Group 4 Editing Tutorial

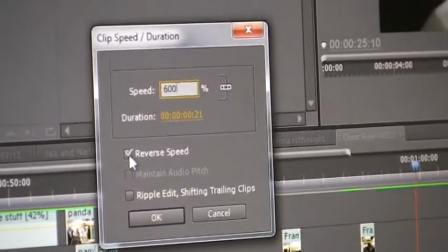But then we also reversed it on this, so it just worked out that the shot was more useful going the other direction than the other way.
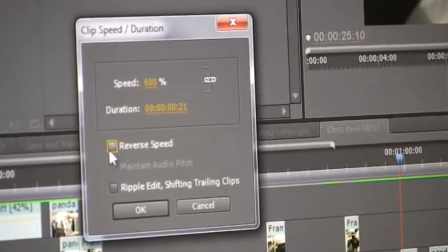Then the other way, sort of, originally it was filmed the train leaving the station, but now we've got him arriving at the station.
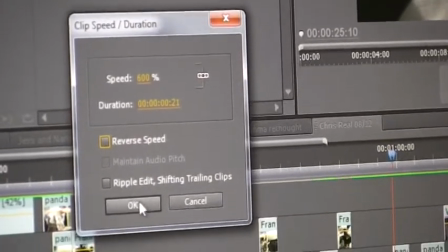So let me show you without the reverse speed on it.
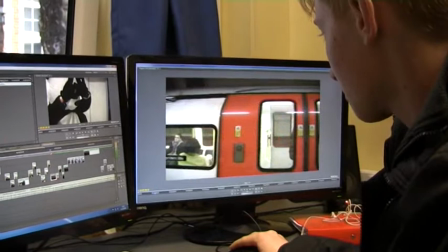I mean, it's gone completely the wrong way.
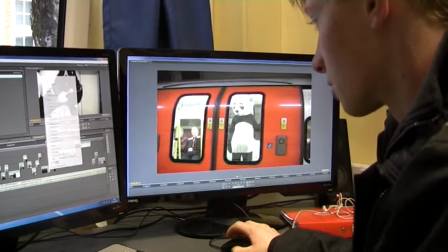But this one needs to be unreversed as well. I wasn't!
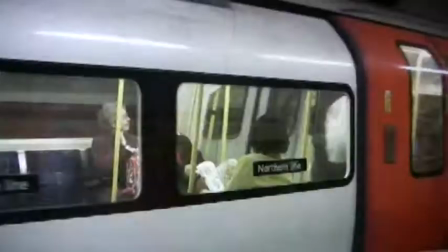You know, so he's going out the station, and we wanted a shot of him arriving back in the station, which we found from our footage we didn't have.
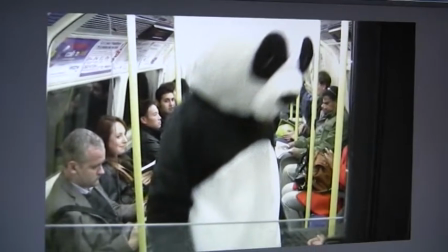So we reversed this one, and fortunately it works out nicely.
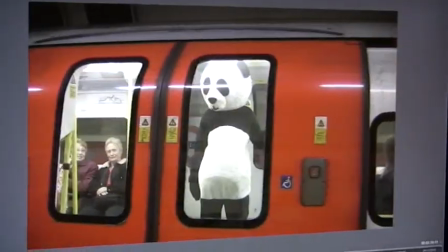And it flows nicely into this one, which isn't sped up. What are you doing?
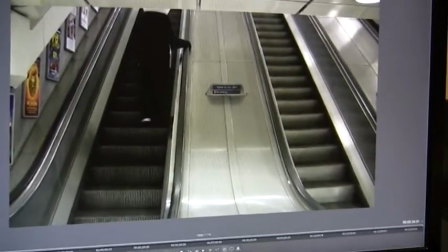This escalator shot's always been reversed. So we've got the same shot, we've used the razor tool, and we've cut it up.
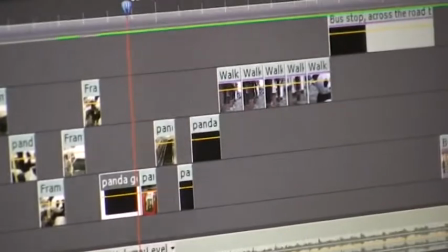So the original shot, we would have
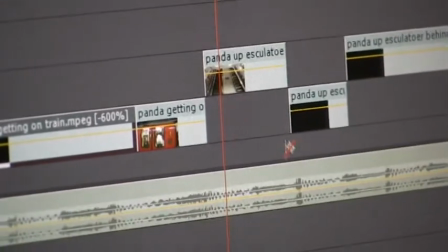razored it.
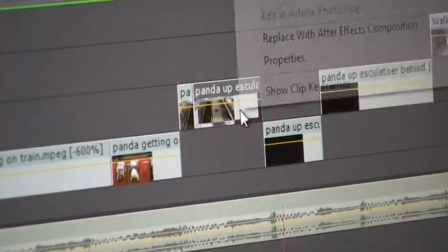And then click on the half that we want here, and we'll reverse it.
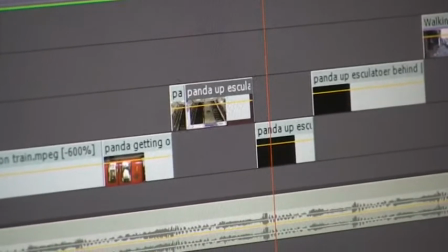So now,
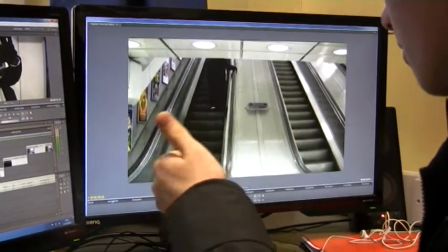see how the escalator goes up, and then we reversed it down nicely.
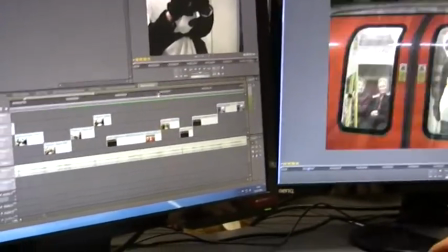Maybe undo that. Do you know how to create GIFs? So
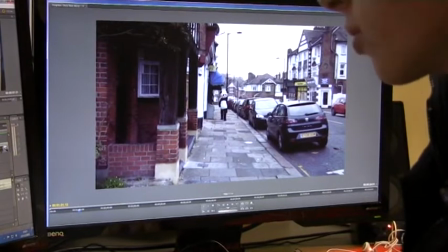yeah, that's one of the effects we used. And
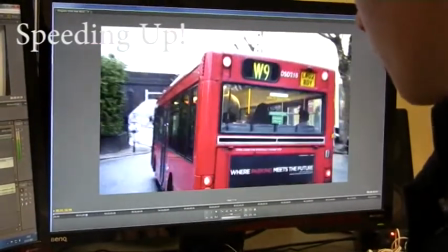we've also used speeding up here. The shot's been sped up, it just helps
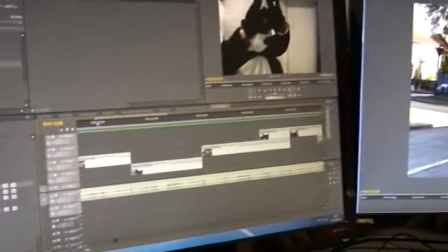keeps it going really. And then obviously we use slow-mo nose crystal dissolve shots later.
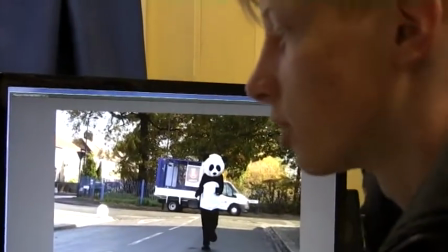So that's how we used press dissolve and speed duration and reversing the speed as part of our editing effects.
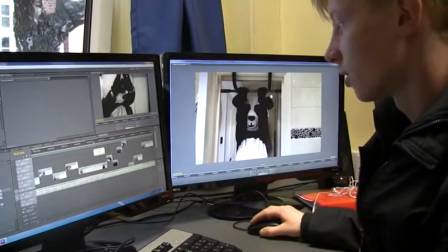Right, so another technique that we've used on our things is a grid technique, which we felt rather than,
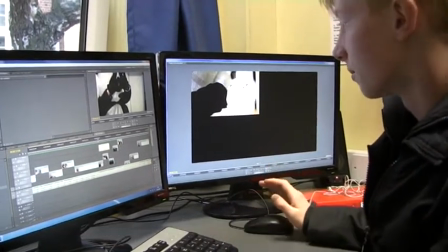again, because the beat is consistent, rather than having 4 shots the same, let's all have them in a more interesting way like that.
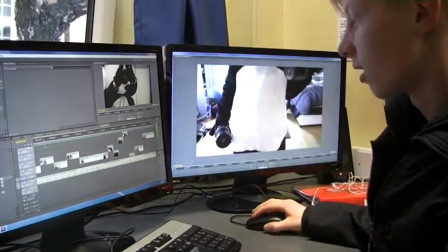Because it keeps the reader's attention rather than cutting on the same beat all the time,
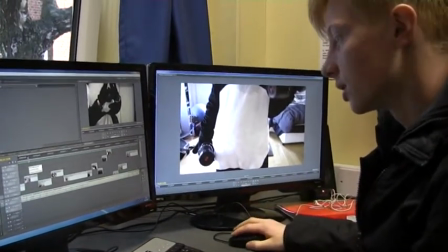which originally we had done, but after taking advice from the teachers, we decided that that was the best way to do.
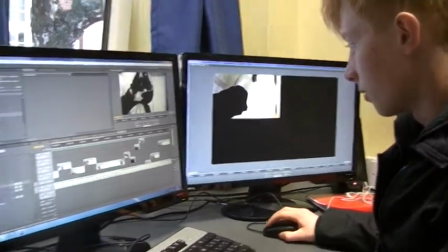So to do this, we would have got this shot, we've just dragged it.
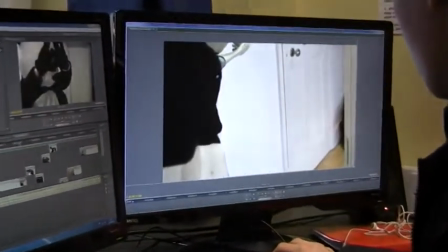So originally it would have been up there, or we might try on the scale as well.
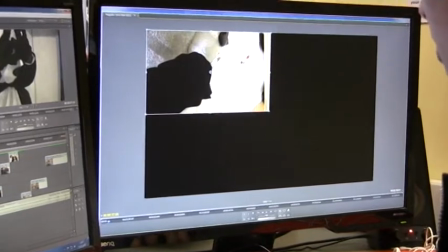But originally it would take up the whole screen, but we've just dragged it to take up only a quarter, and then done the same with the next shot.
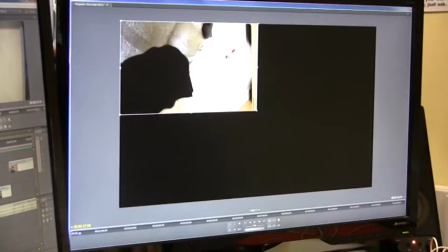So it's just different shots, all just scaled down into one corner, which nicely flow together.
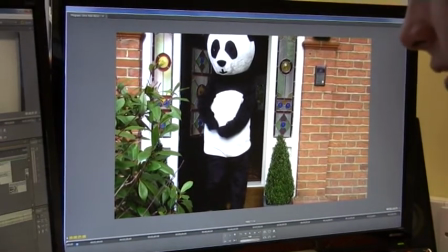And if you listen, we've still cut to the beat, and you can also see that we cut to the beat,
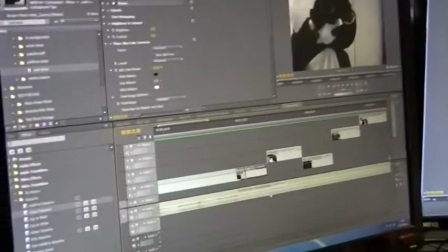because if you scroll up from where the drum is, which is here, just nudge up,
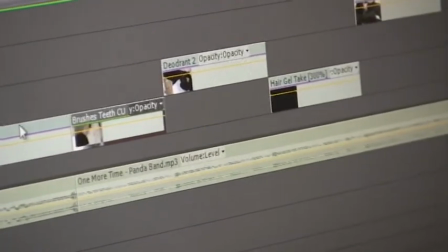and we've cut the beat, and again here, and that's basically what we've done through the whole video, cutting to the beat where necessary,
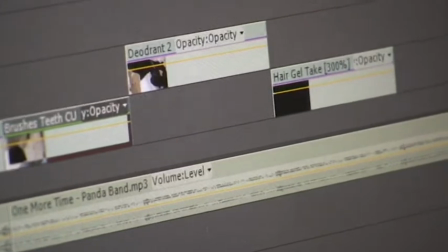but sometimes obviously you've got to variate it because otherwise people are going to get bored and it's pretty monotonous, as I keep mentioning.